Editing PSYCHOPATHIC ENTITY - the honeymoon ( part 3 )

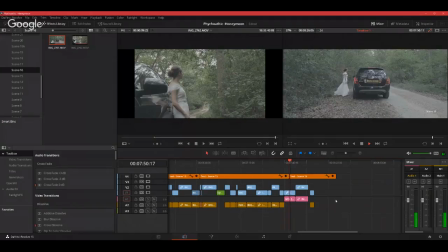[38:15] Spencer! Where are you? Spencer! Spencer, where are you?
Okay, so a little glitch here.
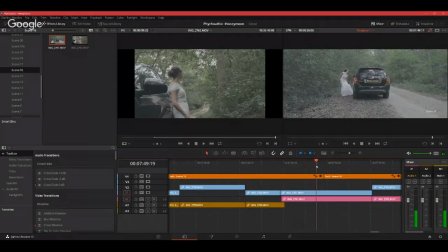So there's a little glitch here that makes it seem repetitive. So I need to join that up.
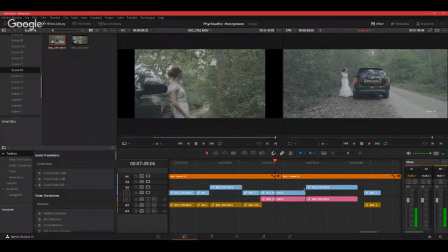[38:51]
So I don't want her to say, "Where are you?" in the first shot.
Where are you?
Okay, she looks that way. Yes, so she's looking the right direction, so
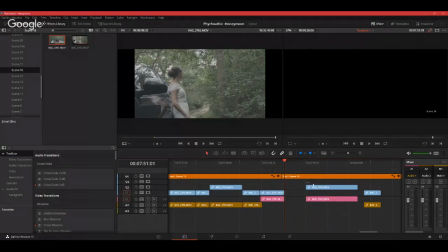[39:11]
that's it. So I'll cut it right here, and then I'll be able to join the close-up one,
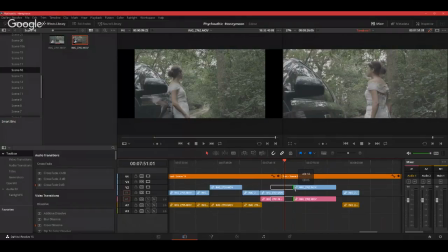[39:20]
where she is facing that way. That's it. So now we have her saying, "Where are you?" just once.
Spencer!
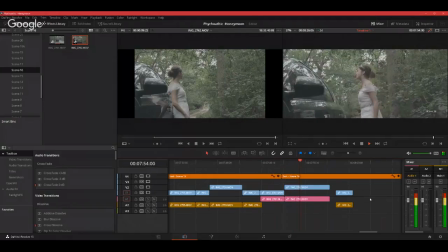[39:37]
That's it.
Spencer, where are you?
That's perfect. Again, as you see, the framing on this one was a little bit off. There's too much room on the top.
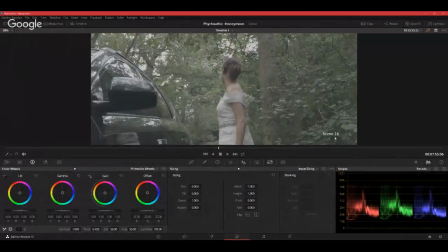[39:48]
So I'm just going to go back into the color page and then lift that up a bit towards
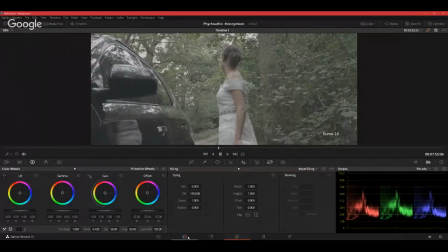[39:57]
the top bit. That's it. There you go. Looks much better.
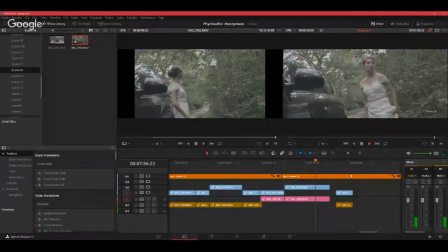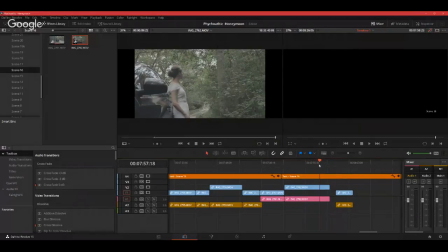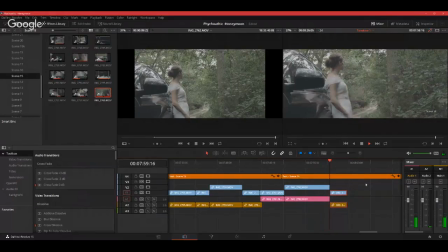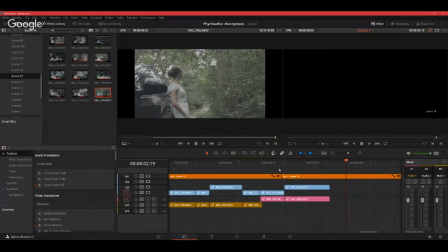[40:17]
Okay, this one she walks away, so we didn't want that one. Let's save that. Scene 17.
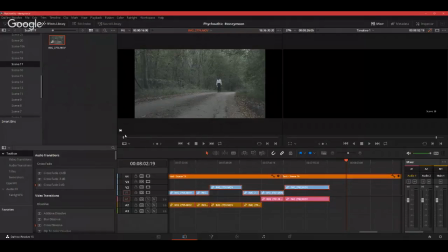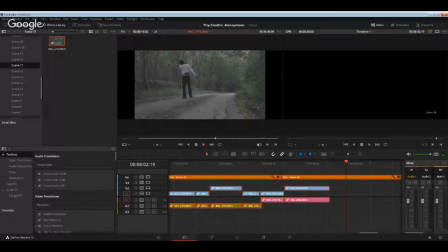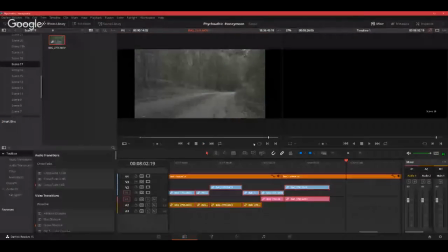Okay, so I'm thinking what we can do here. See, he turns around. We want to cut it right there.
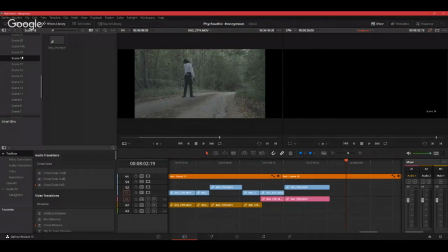[41:12]
And then what we will do is we'll play with the audience mind. Let's see, scene 18, scene 19. Okay, yes. So let's play a bit with the audience mind. He turns around, so we'll place that scene 17.
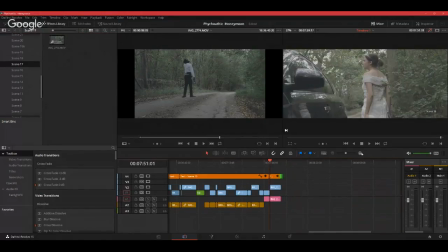[41:31]
We'll add that to scene 16. So what will happen is when she calls his name, we will show that scene. Supposedly, he's heard her calling.
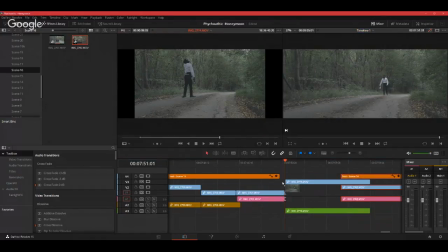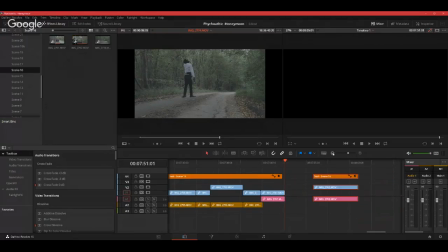Then obviously, audience would be like, he is in deep trouble.
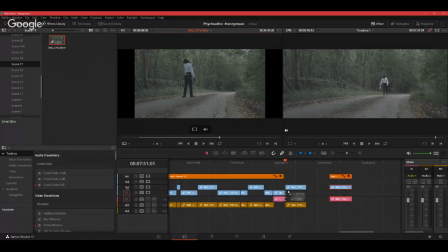[42:14]
There we go. That's the dialogue as well. So